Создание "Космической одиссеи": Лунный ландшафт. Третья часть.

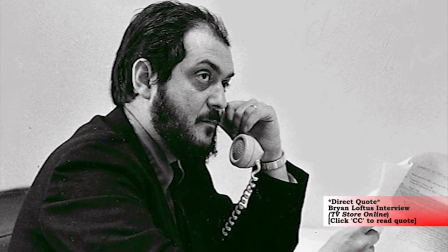20:39 She rung him up and told him about it, and he put out a memo that read something like, In case it is as extraordinary as Christiane says, we should be prepared to contact the composer.
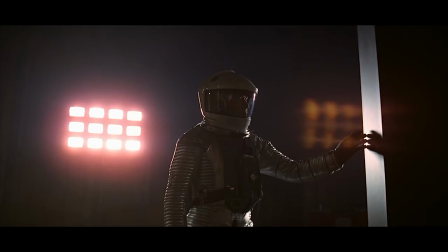20:47 This piece of music is used as somewhat of a leitmotiv as it can be heard almost every time the monolith is seen on screen.
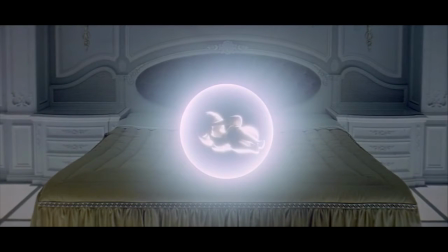20:53 The same can be said about also Sprach Zarathustra by Richard Strauss and it's signifying a change in human evolution.
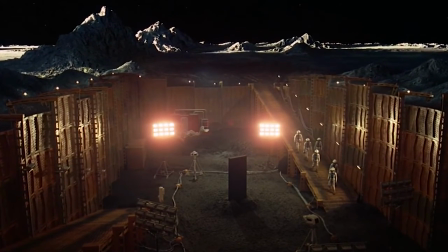21:00 You'll notice that the only thing we hear throughout the scene, besides the piercing tone at the very end, is the Ligeti music.
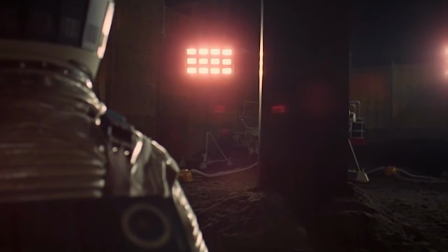21:06 It is quite fitting, really. Ligeti's Requiem is mostly made of human vocals, but it sounds pretty far from human.
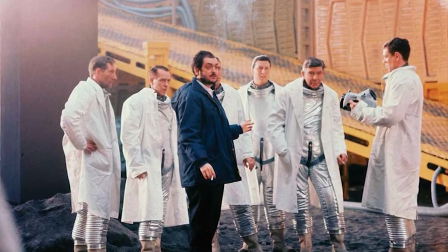21:12 Now Kubrick rewrote the script many, many times, but it is really enlightening to read some of the dialogue that was cut out before the film was shot.
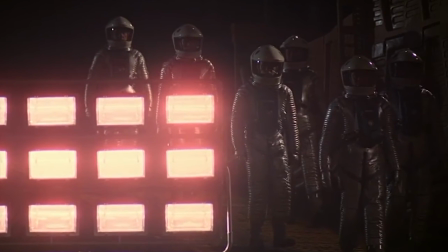21:19 Perhaps the most fascinating dialogue exchange is from this scene, which ultimately contained no dialogue whatsoever in the final film.
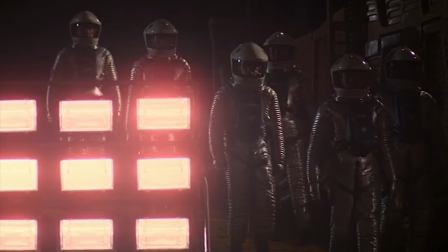21:25 In the screenplay, there is a great deal of dialogue between the men, presumably over the radio as they descend upon the excavated monolith.
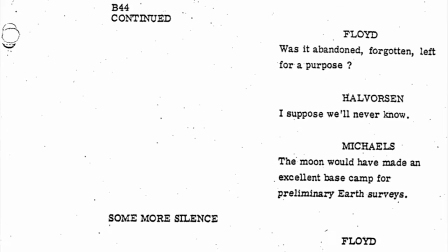21:32 Some of the dialogue occurs during the moon bus scene in the final film, but there is an interesting excerpt that didn't make the cut and it goes like this.
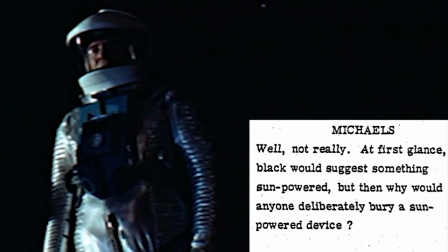21:39 Any ideas about the color? Well, not really. At first glance, Black would suggest something sun-powered, but then why would anyone deliberately bury a sun-powered device?
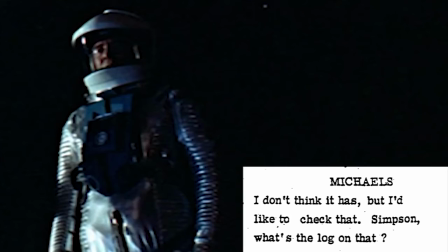21:47 Has it been exposed to any sun before now? I don't think it has, but I'd like to check that.
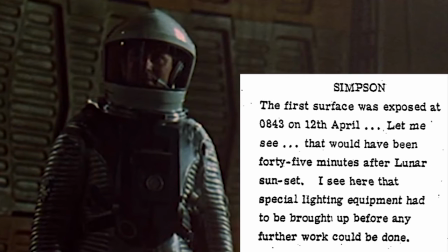21:52 Simpson, what's the log on that? The first surface was exposed at 0843 on 12th April.
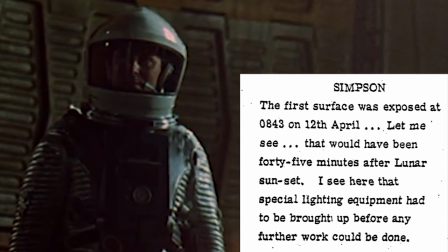21:58 Let me see, that would have been 45 minutes after the lunar sunset. I see here that special lighting equipment had to be brought up before any further work could be done.
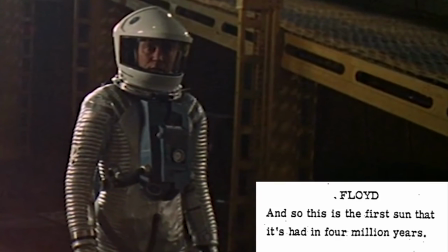22:06 And so this is the first sun it's had in 4 million years.
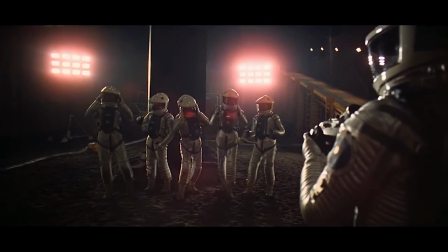22:10 And you'll notice that the shot that immediately follows the shot of the men in pain from the high-pitched tone is this one.
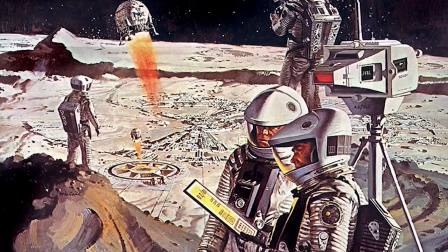22:18 We finally settled on one short story originally called The Sentinel, which is about the discovery of an artifact on the moon, which had been left there millions of years ago by some other civilization and which I suggest was a kind of burglar alarm to trigger the news that we had escaped from our planetary cradle and were about to invade the universe." So the tone signifies a signal that happens as a direct result of the monolith being exposed to sunlight,
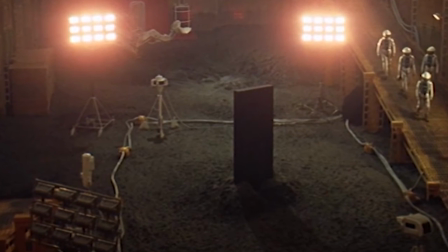22:44 which makes sense why the intelligent beings would bury it, to notify them that mankind has reached the level of technology to find it.
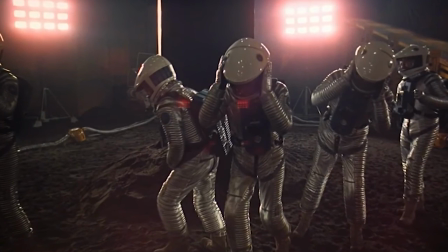22:50 Some have pointed out that the high-pitched tone is not actually being emitted from the monolith itself,
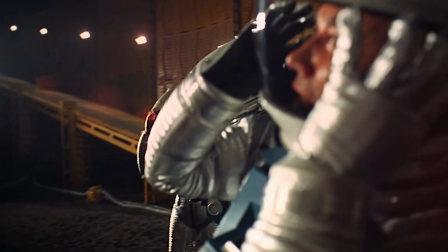22:54 but rather it is the monolith's signal that is causing the radios and the men's helmets to emit the tone.
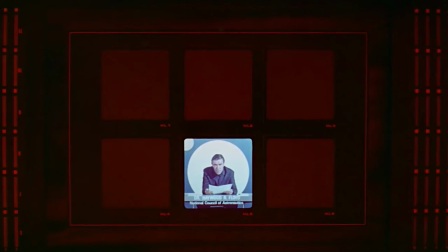23:00 The signal is explained a bit at the very end of the Jupiter mission segment when a recording of Floyd is played to Dave on a monitor inside Hal's brain.
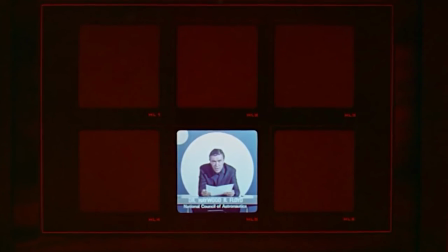23:07 Except for a single, very powerful radio emission aimed at Jupiter,
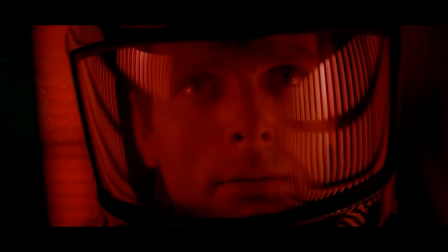23:14 the four-million-year-old black monolith has remained completely inert.
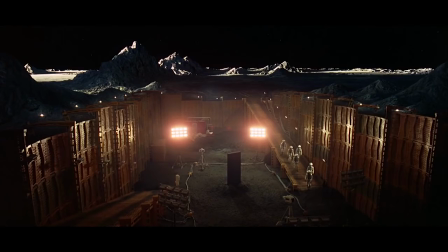23:21 This scene is perfectly shot. We get both an insider's view with the handheld shots and an outsider's view with the long shots, and yet it doesn't feel jarring in the slightest.
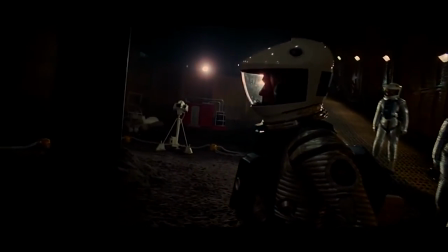23:30 The handheld shots were done by Kubrick himself, and you can even see a reflection of Kubrick in Floyd's helmet in this shot if you look hard enough.
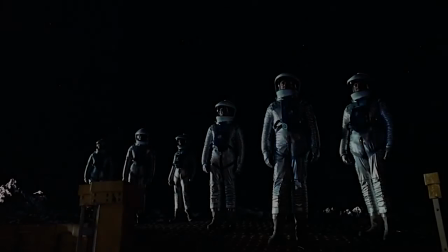23:37 Now, let's see if we can try to work out the mindset behind some of these shot decisions. For one, the blocking is appropriately stylized in this shot and appears very deliberate, almost like a painting.
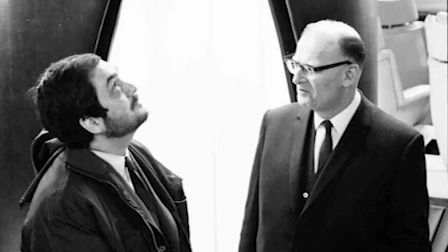23:46 It seems to resemble what you might find on the cover of a science fiction novel. Perhaps it was used as a way to lean more towards Arthur C. Clarke than Flash Gordon.
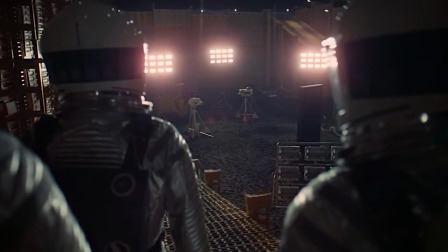23:54 Regardless, it works beautifully to introduce the mood of the scene. The handheld shots allow the audience to experience the mystery and the intrigue of the scene as a participant.
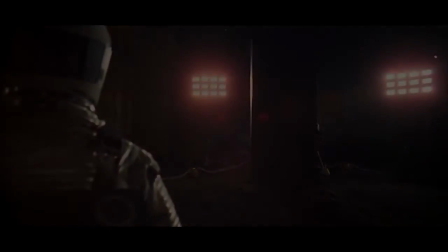24:02 We feel as though we are one of these astronauts seeing the monolith up close for the first time. We even see lens flares which would be seen by the astronauts through their helmets.
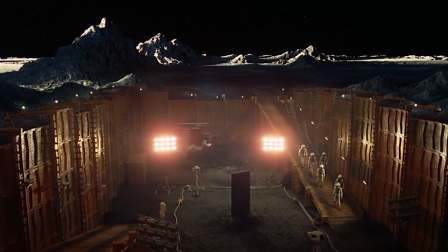24:10 We also get a few extreme long shots that not only establish the spatial layout and allows us to keep track of the subject spatially, but it gives us an almost omnipresent point of view,
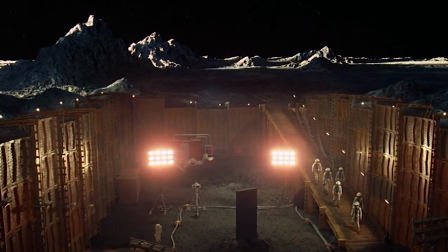24:19 much like what we would expect the otherworldly beings to be experiencing.
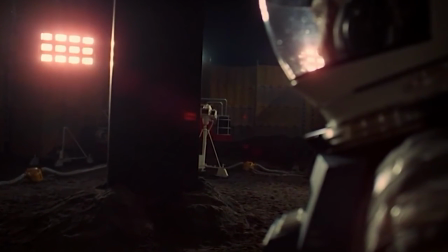24:23 After another handheld tracking shot that circles around the monolith, showing us its stature, we then get a shot where the monolith takes up half of the screen.
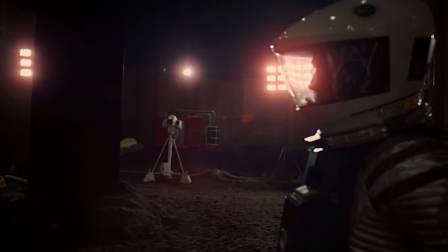24:30 This empowers the image of the monolith even more. The monolith in this scene is 12 feet tall, but it seems even bigger, and it seems to have immense power.
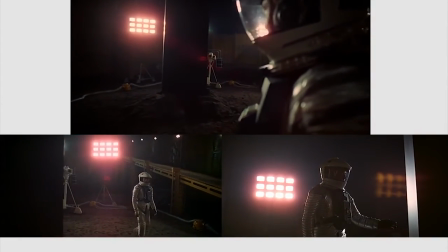24:38 With these few shots, Kubrick has managed to make what is essentially a rectangular piece of wood painted black, the most mysterious, captivating, and imposing object in cinema history.